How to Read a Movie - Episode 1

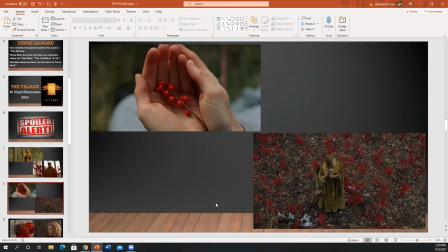[9:45]
So, you know, you're at the height of the scary in this movie, you know, you know, it's going to come good versus evil is right around the corner um warning warning warning is what this shot is screaming at you and it's just beautiful absolutely
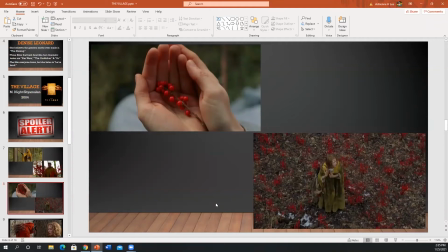[10:02]
I oh I'm on board 110 percent I love the fact that at this point um it's kind of for us the viewer right because he doesn't see the berries because she's blind and she knows the secret of
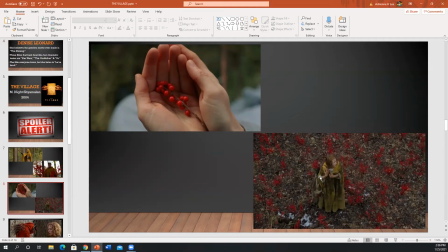[10:20]
the community that these creatures that haunt them and stalk them um aren't real actually but still us the viewer we start freaking out because Shyamalan has told us this is the scary color this is like you said it's the warning color so
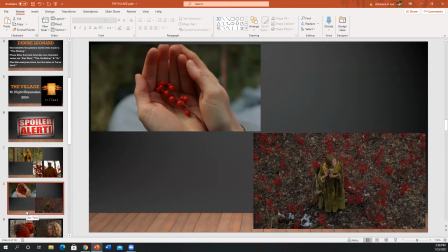[10:38]
that's so cool that he's kind of including us the viewer in the telling of this story um
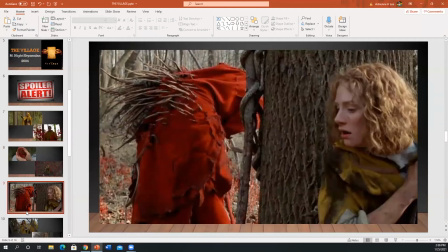[10:44]
we have this amazing you found this incredible image where it's like ivy and she she's blind but she senses the so-called creature nearby and we
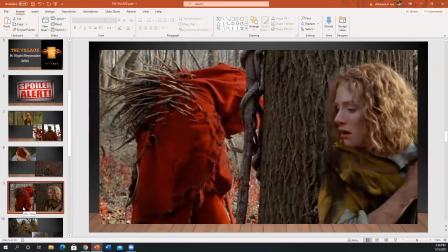[11:01]
already mentioned that there are so many cool juxtapositions of the colors the safe versus the warning color what did you notice about this particular scene that really got you what I noticed the most about this scene is that one we were already now told
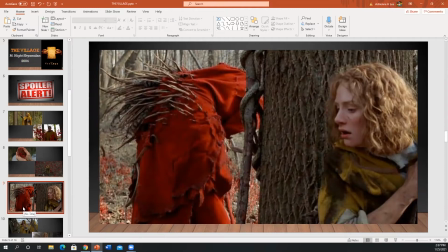[11:19]
that the monsters were not real so now all of a sudden we have a threat and we've seen red red red red red up to this point so we know now this is good versus evil but now we're confused again now we have questions but M. Night was clearly telling us hey look
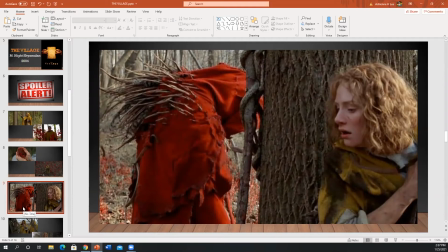[11:36]
in another direction I have told you these monsters aren't real so he's trying to set us up for something um but again we're still confused and in true m night we know that there's going to be a twist uh right around the corner he never lets us get too comfortable in his movies
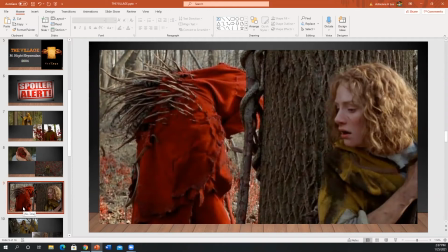[11:52]
so i love this image of ivy where she can't see but she can can you imagine the fear of being in that tree hearing what you thought was a lie and it now you know that there's real danger there you hear it snorting you hear it breathing I'm sure she can sense the
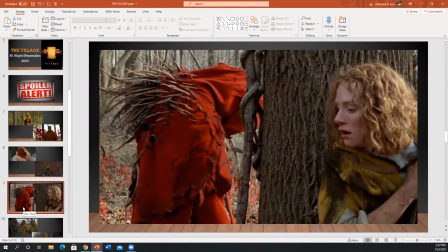[12:12]
color that she talks about you know where she sees a good color when she sees lucius I'm sure there is some kind of danger warning for her so if the intense level at this point is pretty pretty high like I said you never ever know what's coming around a corner in an M. Night Shyamalan movie.
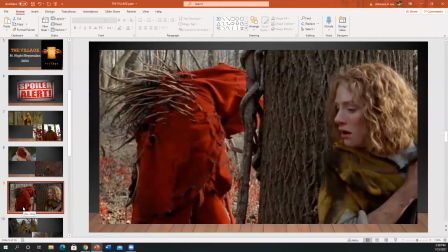[12:31]
Expertly said and like and to me that's part of the appeal like it doesn't have to be like an amazing like I don't know you're right the reveal is so good but the fact that he's challenging us he's like you know what's what the truth is but you're still freaking out aren't you
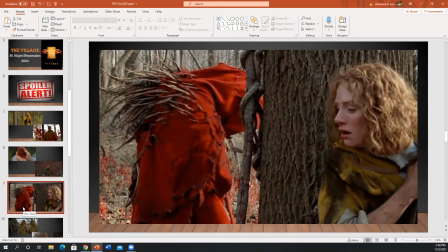[12:51]
like oh so so good so good um a couple um before we move on to repeated stories i just wanted to toss in there a couple
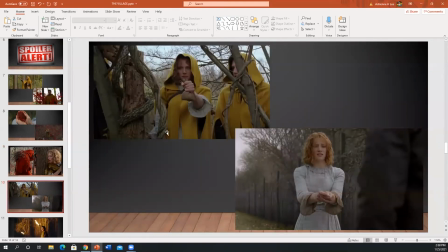[13:00]
of really cool symbols that i saw um and a lot of it has to do with like the first thing is again playing on our fears this idea that i've been given the bag of magic rocks like she knows she doesn't need the magic rocks because her dad just
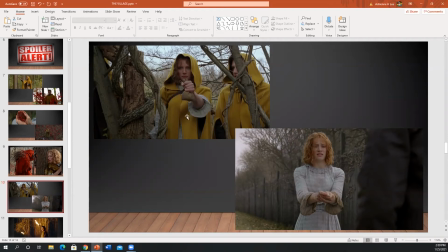[13:19]
confided that the creatures aren't real and she just has to follow the river right so you're like well then who the heck are these magic rocks for and it's for the dudes so that they don't freak out but they still freak out like their fear
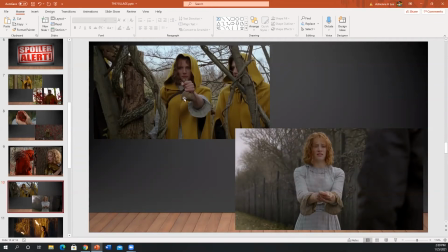[13:35]
is bigger than anything that's supposed to comfort or protect them and to the point where the one guy makes me laugh every time uh the one guy says why have we never heard of these magic rocks before and
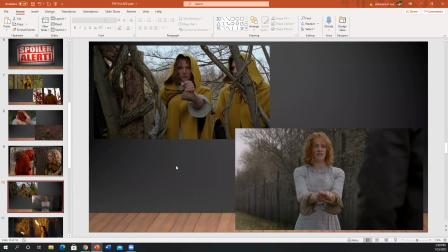[13:52]
you're like oh yeah he kind of caught a little trip up in the whole scheme the whole illusion and you pointed out what happens when the two boys abandon her what does ivy do with the rocks yeah she clearly
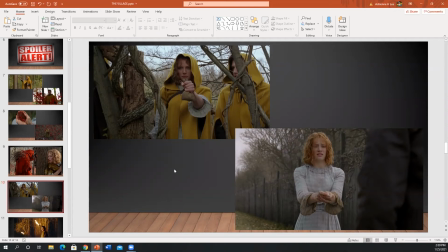[14:11]
dumps those out immediately she does not need it she is driven by something different um and yeah she just drops them on the ground you're useless to me let's let's get this job done that is so so profound to me like she's like yeah I don't need this um I
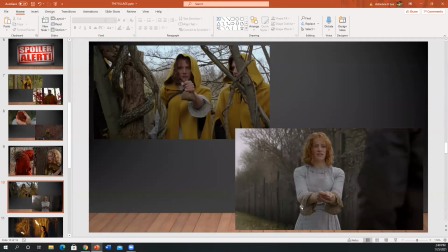[14:31]
also thought I know this is a little bit on the nose anytime you use a clock or a watch or whatever I don't care I still like it um Ivy gets she's on her journey to retrieve medicines from the towns and
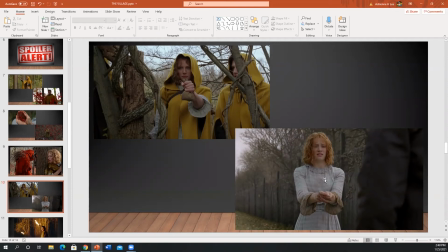[14:47]
um she climbs over this wall and to get the medicines she has to pay for them so she has this pocket watch given to her by her father and of course you know i get that it's kind of a nod to
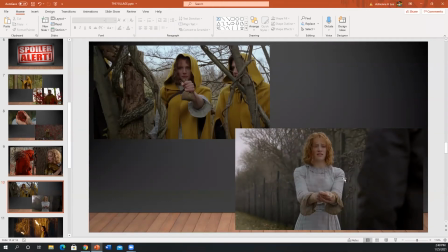[15:02]
you know she's running out of time literally she has to get the medicines back to lucius before he dies um but she's also a woman who is out of time because she is living in a in the illusion that
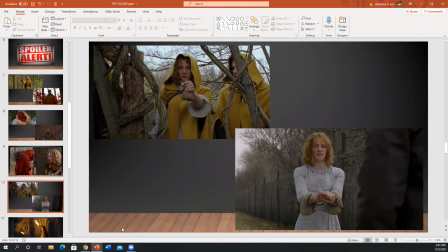[15:18]
she's in a completely different century. So I thought that was kind of a cool symbolism duality or whatever. A twofer, if you will. It's a two for one on the symbolism.
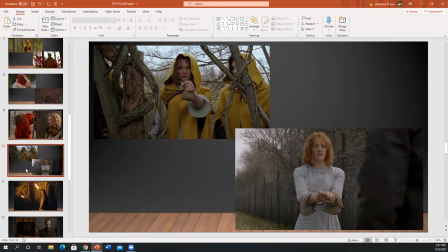[15:34]
I love, I also love her outreached hands when she's holding the clock.